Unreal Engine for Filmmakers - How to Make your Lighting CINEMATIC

What's going on, guys? Sam here. I know it's been a while and I'm sorry I've been away, but in today's video I have a couple of huge announcements for you. So the reason that I've been pretty absent from both the channel and the online community in general is because I've been finishing up my first major short film, Gemini.
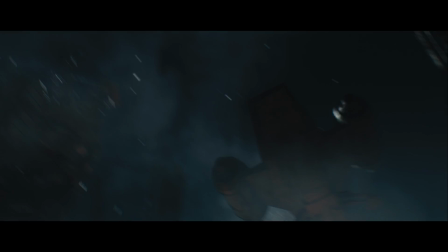0:15 I'm super excited to finally have it finished. I'm super happy with it and I can't wait for you all to see it.
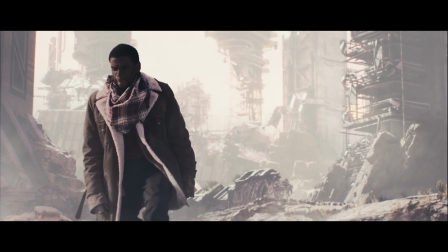0:21 But the reason that that's good for you guys is because I've learned a ton by working on this project, and I really wanted to share it with you.
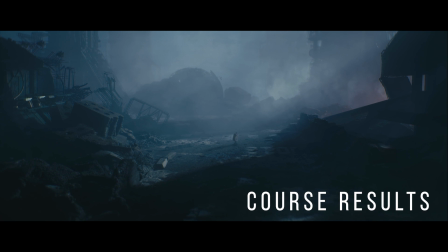0:28 So that's why I've created a brand new course in Unreal Engine 5, which goes over the industry standard pipeline for creating a visual effects shot using Unreal. From building a full scene inside of Unreal from the ground up to rendering that scene with the most cinematic render settings possible,
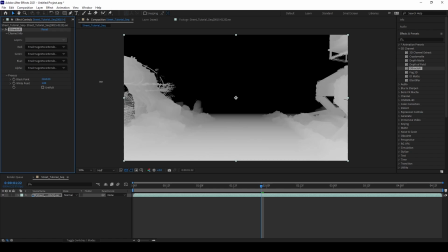0:43 as well as including a ton of data to use in the compositing stage of your workflow,
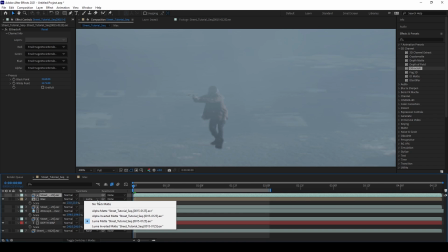0:47 all the way to utilizing all that data inside of your compositor in order to get the best possible result out of your Unreal Engine renders.
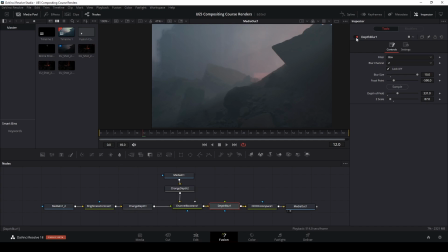0:55 So the course really is a full guide to the post-production and visual effects workflow with Unreal Engine, and you guys don't want to miss it.
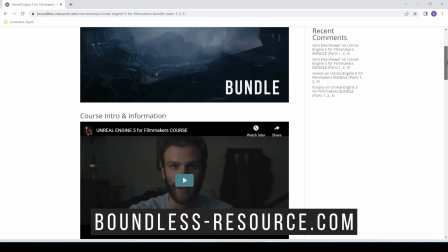1:02 So check out the link below for more information on that, and I can't wait to see you guys over there at boundless-resource.com. So into the main part of this video, which is an excerpt from the course that I just mentioned, what I want to talk about today is how to light a night scene inside of Unreal Engine. And there's a lot of different ways of lighting a night scene, a lot of different styles in today's cinema,
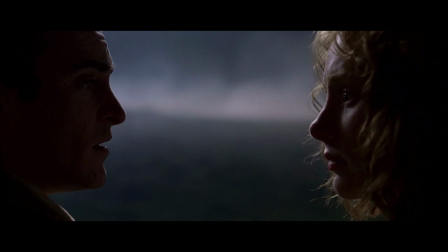1:23 especially from the softer, more overcast night scene look to a harder, more full moon type lighting style. So in this video, I'm going to be covering how to light your night scene with that kind of harder, full moon type of look.
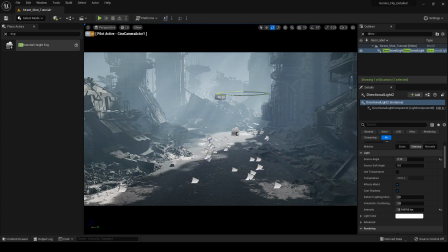1:37 And the meat of the video is going to be going into how to get God rays or light shafts in Unreal Engine 5 for your night scene. So part of what's important about a night scene is your sky or lack thereof.
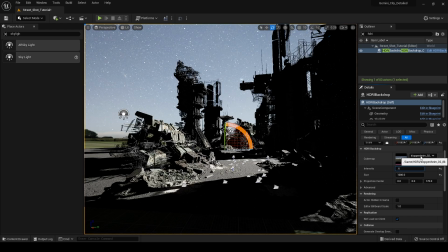1:50 So adding an HDRI texture of the night sky and then reducing its intensity is a great way to do that, and you can see me doing that quickly here.
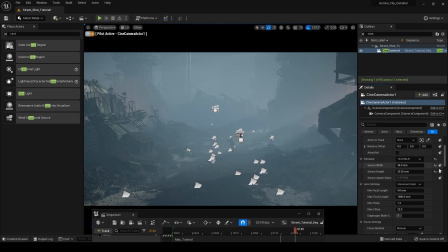1:58 That's going to set the tone of your scene and it's going to give your audience the information right off the bat that they're looking at a night scene.
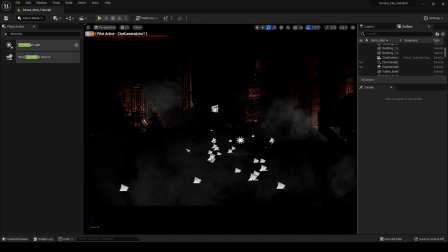2:04 Okay, so basically what I have in my scene here is I just have some fog cards that I've added, and I have a couple of point lights that I've added to my scene. We're not really going to go over that today. What I'm going to be focusing on is the directional light and the exponential height fog and how to get nice light shafts in your scene.
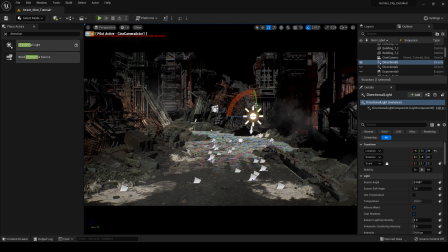2:21 So the first thing that we're going to do is kind of figure out our basic lighting setup. So I've got my directional light and I'm just going to pull it into my scene here.
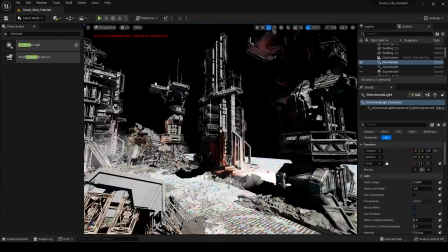2:29 Off the bat, we have some pretty flat looking lighting.
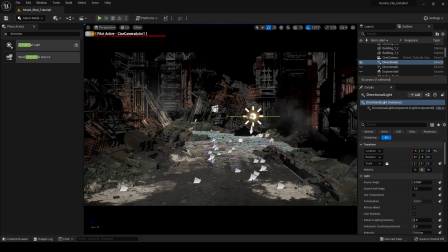2:32 What I'm going to do is go into my Cine Camera Actor and I can start rotating this around, and you do that by hitting E on the keyboard. It's going to bring up this rotation setting and you can start moving your light around in your scene.
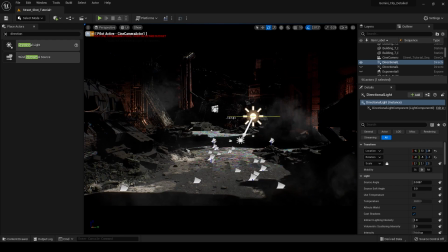2:45 So we need to figure out where we want to light this scene from. In the original example, I kind of did something like this over here to get these nice lines and these shadows coming across, and you can see the direction of the light source from this arrow right here. And that's the original lighting option I chose, but you can also light it from over here.
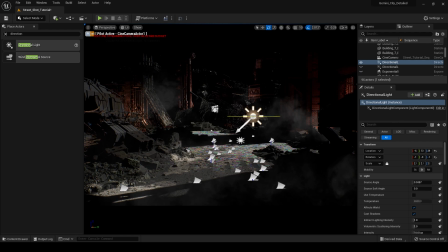3:04 But what you want to keep in mind here is kind of the theory of lighting your scene. And generally, you want to shoot from the shadow side. So what that means is my light is coming from over here.
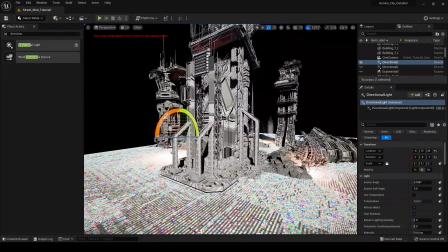3:17 So if I go on this side of my buildings, if I'm looking directly from where my light is coming from, you don't see any sort of shape to this building. It looks really flat because you're looking at it from the same side that the lighting is coming from. But if I go over here to this side now,
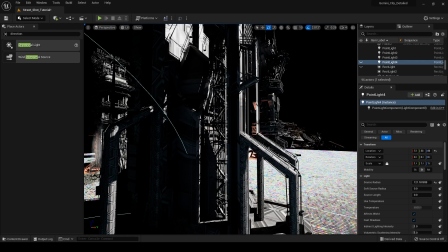3:31 I can see all of the shape in any surface here because we have both shadow and light here.
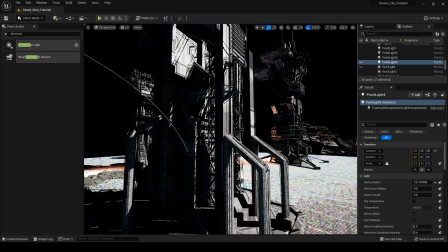3:38 And what that does is it allows your eye to see the shape of things, because now we see, okay, this is the surface that has light and now we have a surface that's in darkness.
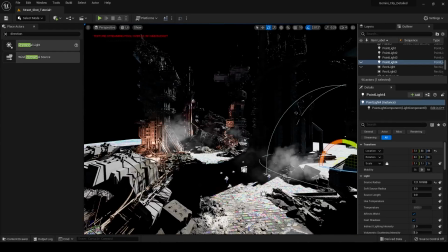3:47 That's what shooting from the shadow side means, where we're always shooting from the opposite side of the main light on our subject.
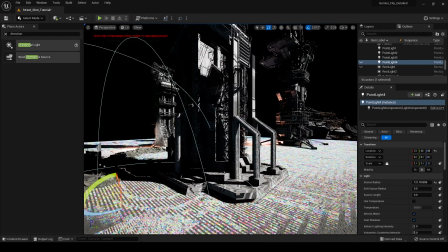3:56 And this is a good example. The light is coming in from over here and we're shooting from over here.
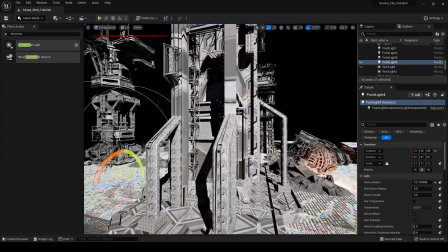4:00 If we go over here, it doesn't look nearly as good.
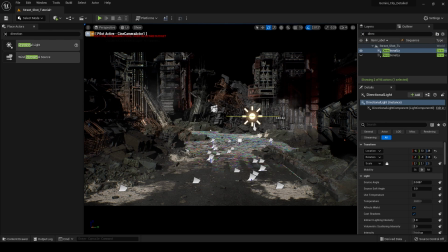4:03 If we rotate this around, now you can see if we're lighting this from the front, this scene doesn't look nearly as interesting. It doesn't look nearly as good. We can't see the depth in our scene.
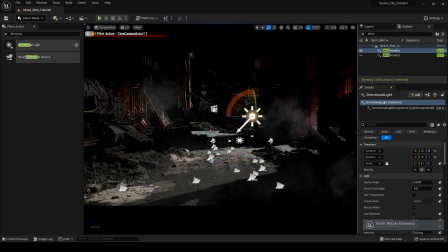4:12 But if we go back to the way we had it lit before, now we can see, you know, this nice edge here, this nice edge. We can see that this is going to be silhouetted. You know, we have much more information about the depth of our scene based on the lighting.
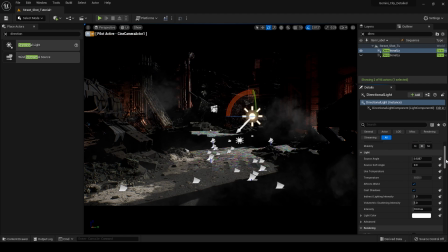4:28 I'm just going to leave my lighting as is right now, and I'm going to go into some of these parameters in the directional light.
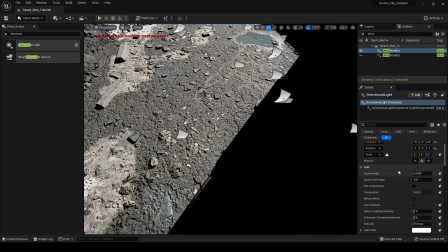4:35 So if I go in here, this is a really hard edge, and what we can do to modify that is we can change this source angle,
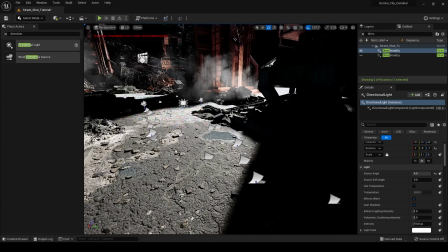4:41 and that's basically just going to increase the softness of your shadows. And so if I turn that up a little bit, you can see what's happening there. I'm going to leave this somewhere around 2.5. We have our intensity. I might just crank this up to like 13.
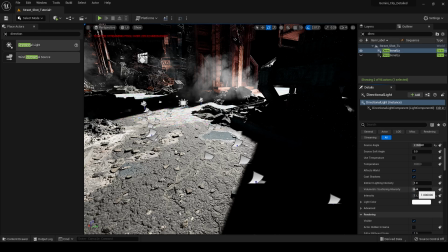4:53 And what I really want to talk about here is our indirect lighting intensity. So What this is it's basically control over the lumen feature in Unreal Engine.
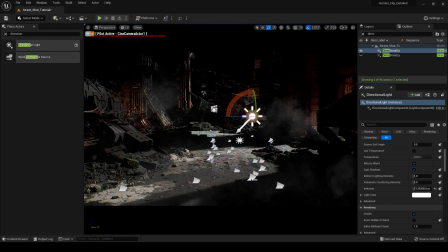5:05 Indirect lighting is light that comes into your scene and then bounces around onto different objects in your scene. And if you look here, if we set this to zero, we have no
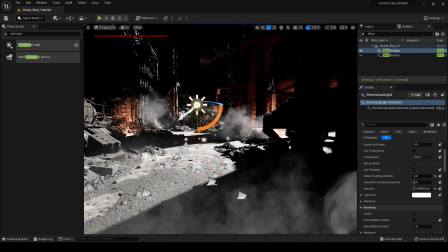5:14 light that's bouncing off of any object in our scene onto this building, for example.
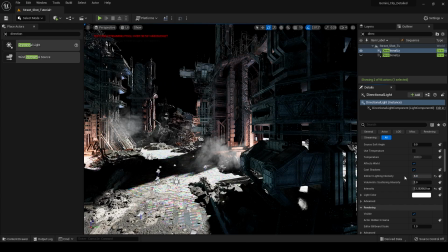5:20 In order to enable that, we can turn our indirect lighting intensity up, and you can immediately see what's happening here.
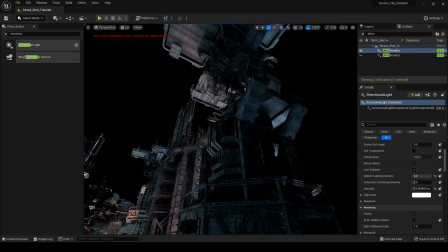5:26 Now we suddenly have some nice lighting that is bouncing up onto the other objects in our scene.
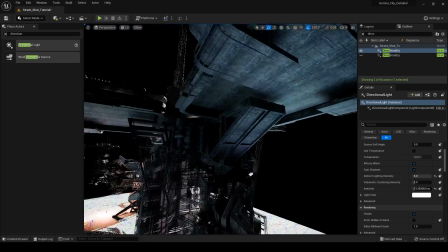5:31 It's bouncing in a realistic way. So I won't get too much into this, but you can at least see that now, you know, this lighting is bouncing off of the ground,
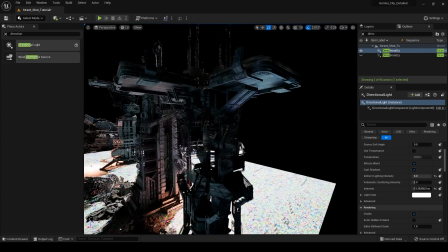5:40 off of this building here, and it's coming up and it's lighting this area right here.
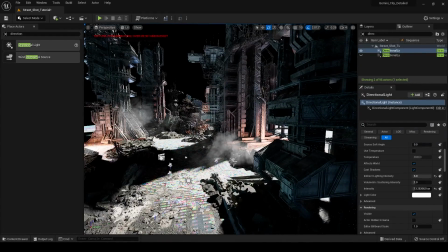5:46 And that is all thanks to Lumen, and it's really incredible that they can do this in real time now.
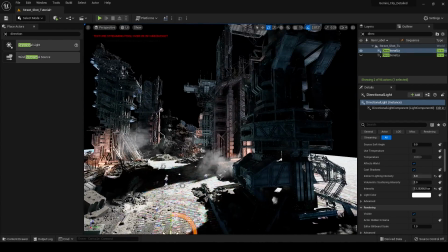5:51 This used to be something that was only available for really lengthy ray traced renders, and you have a lot of control over it.
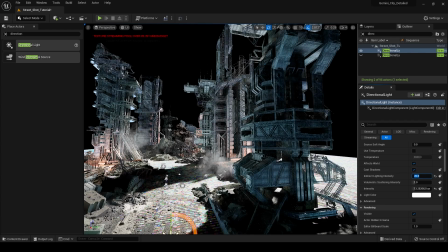5:58 So you can really, you can manually dial this number in and increase that indirect lighting intensity if you choose.
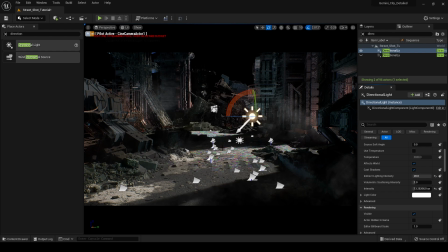6:04 And now you can see we have all kinds of light bouncing around in our scene. We didn't have to set up a skylight. We don't have an HDRI backdrop or anything. We just have this directional light, which is really amazing and really nice to be able to light your scene that way.
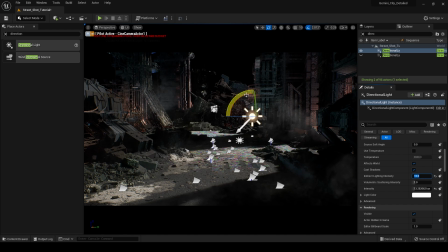6:17 And now we have some really nice fill lighting in our scene, and it's just adding a little bit of detail into some of these shadowy areas. The next thing that we're gonna add is our exponential height fog. It's just gonna add a little bit of volume into our scene.
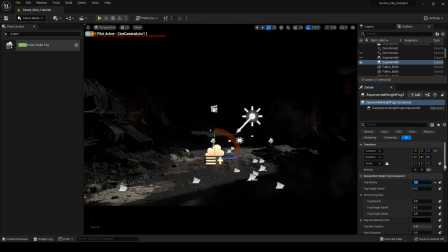6:32 So if I turn this up to something like 1, you can see that we need to modify our fog in scattering color.
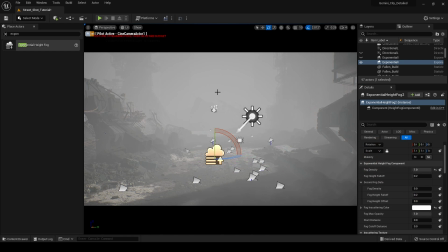6:37 We're just going to turn this up all the way to white. So now you can see this is going to add some depth into our scene.
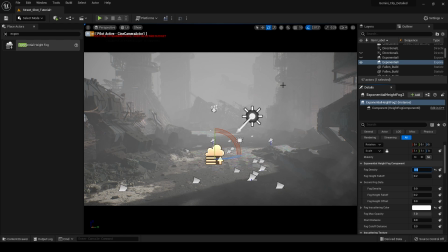6:42 And I go over that a lot in the course. Adding fog is going to give our eye information about the depth of our scene. So we can tell that this object is further away than this object. And that's something that really helps as a cinematographer or anybody that's creating a 3D render like this.
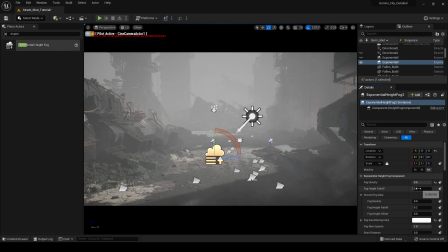6:58 So I'm just gonna set up these fog settings really quickly so I can show you guys.
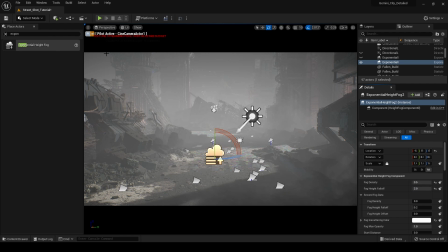7:02 Our fog height falloff is gonna be 2, and that's just going to eliminate some of the fog up in the tops of our buildings.
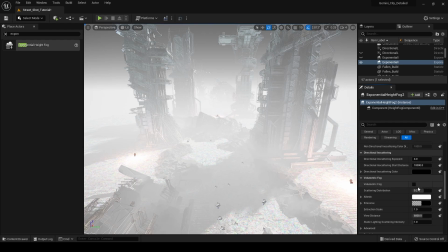7:10 We're gonna go down here and we're gonna turn on volumetric fog,
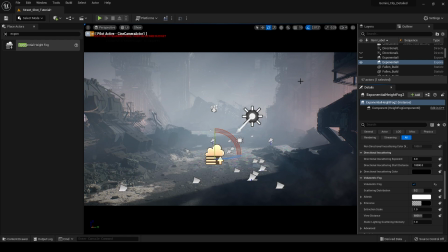7:13 and that's going to just have a more realistic reaction between the light that's coming into our scene and the fog that we have set up in our scene. Then we actually have control over the distribution of that light throughout our scene.
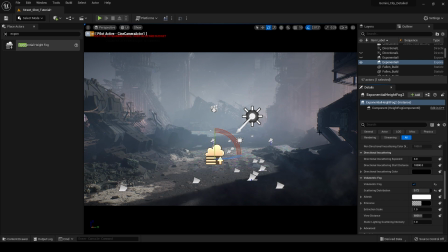7:26 So if we turn this number up, you can see that now we're going to get a bit of a glow that's going to focus around where that light is coming from.
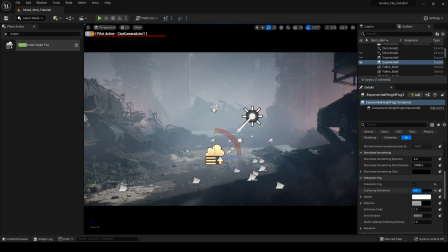7:33 Whereas if we turn it down, we're going to get a more even distribution of the light throughout the fog in our scene.
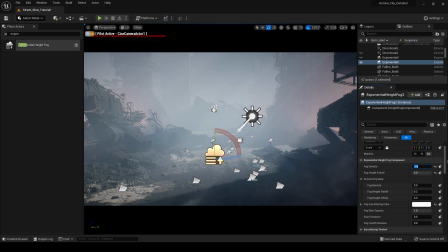7:41 I'm going to turn that value up so we can see our fog even more.
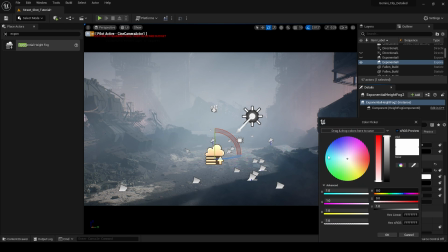7:44 And if we go down here into our volumetric fog, we can always change the albedo of our fog, and that's just going to be the color, basically.
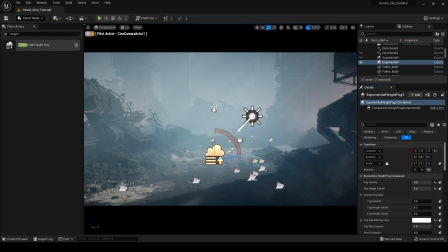7:53 So we'll set it to something like that. And that's also going to allow us to see light shafts in our scene then.
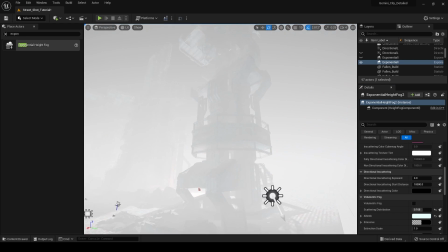7:59 If we turn off volumetric fog, now we don't have any of those light shafts.
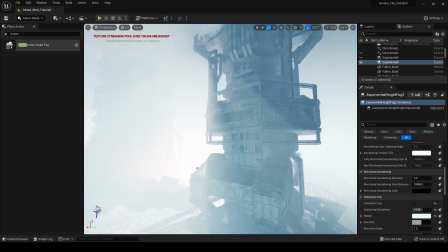8:03 So enabling volumetric fog is really important, obviously, for those god rays, which we're going to get into right now.